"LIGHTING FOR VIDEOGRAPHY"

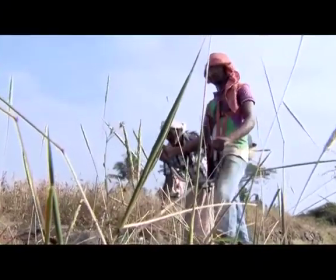A hard source, for example, direct sunlight, produces a hard edge shadow,
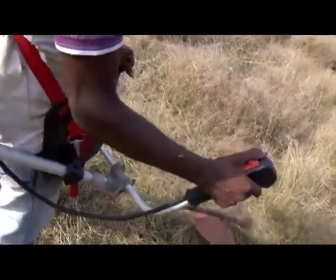reveals texture and is usually a point source or of a small area. Hard light that is transmitted directly from a small point source results in relatively coherent or parallel rays. This gives the light a hard, crisp, sharply defined appearance.
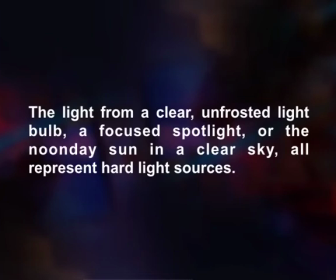The light from a clear, unfrosted light bulb, a focused spotlight, or the noonday sun in a clear sky, all represent hard light sources. Hard light cause a sharp, clearly defined shadow. Soft light produces overlapping shadows with soft edges. It tends to obliterate texture, and because it needs a large originating area to be soft,
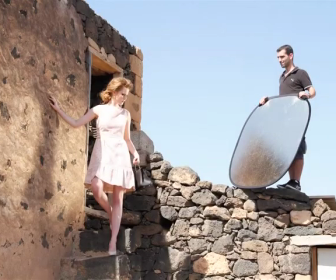it is difficult to control. one way of producing soft light is to reflect or bounce a hard source like the sun of a reflector three-point lighting for most situations the best lighting results come from using some variation of the three basic light directions the three-point lighting technique is a standard method used in visual media
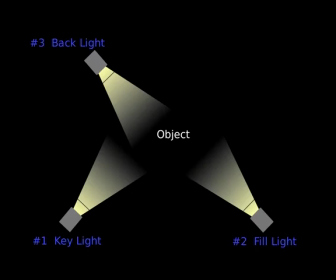such as video film still photography and computer generated imagery it is a simple but but versatile system, which forms the basis of MOS lighting. Once you understand three-point lighting, you are well on the way to understanding all lighting. The technique uses three lights called the key light, fill light and backlight.
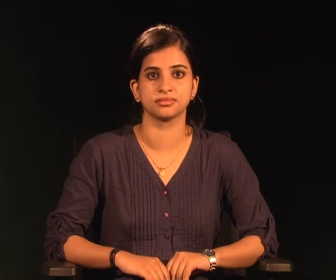Naturally, you will need three lights to utilize the technique fully, but the principles are still important, even if you only use one or two lights. As a rule, if you only have one light, it becomes the key. If you have two lights, one is the key and the other is either the fill or the backlight.
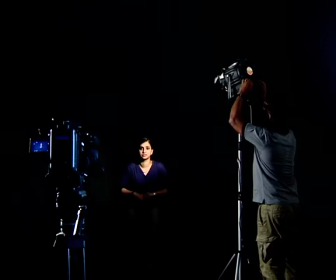Key light – this is the main light. It is usually the strongest and has the most influence on the look of the scene. It is placed to one side of the camera or subject, so that this side is well lit and the other side has some shadow. Fill light. This is the secondary light and is placed on the opposite side of the key light.
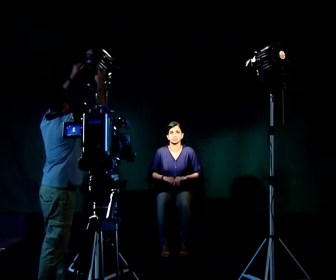It is used to fill the shadows created by the key. The fill will usually be softer and less bright than the key. To achieve this, you could move the light further away or use some spun. You might also want to set the fill light to more of a flood than the key.
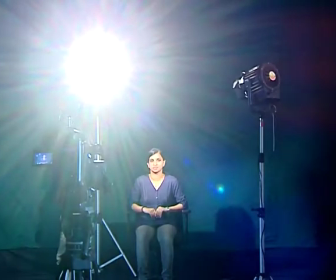Backlight. The backlight is placed behind the subject and lights it from the rear.
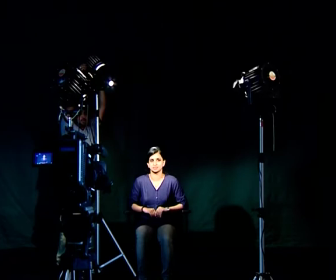Rather than providing direct lighting like the key and fill, its purpose is to provide definition and subtle highlights around the subject's outlines. This helps separate the subject from the background and provide a three-dimensional look. 4 point lighting. If you have a 4th light, you could use it to light the background of the entire scene.
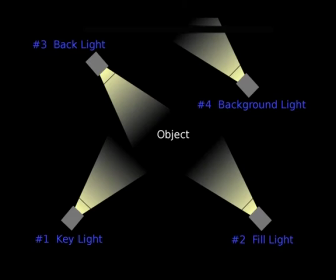A typical 4 point lighting setup is given in the diagram.
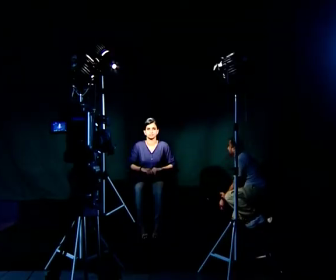The addition of a 4th light, the background light, makes for a 4 point lighting setup. The background light is placed behind the subject on a high grid or lower to the ground,
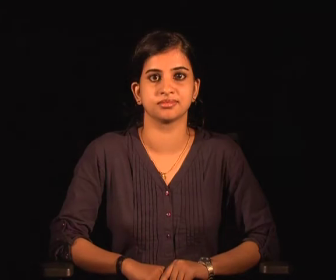unlike the other three lights which illuminate foreground elements like actors and props,
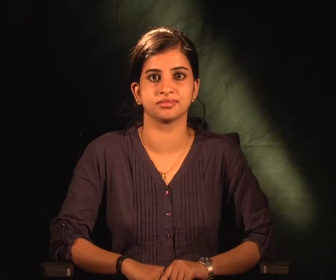it illuminates background elements such as walls or outdoor scenery. This technique can be used to eliminate shadows cast by foreground elements onto the background or to draw more attention to the background. It also helps to set off the single eye nature of the camera. This means that it helps the camera give depth to the subject. Lighting contrast. The contrast in a scene is simply the difference between the brightness of its lightest and darkest tones.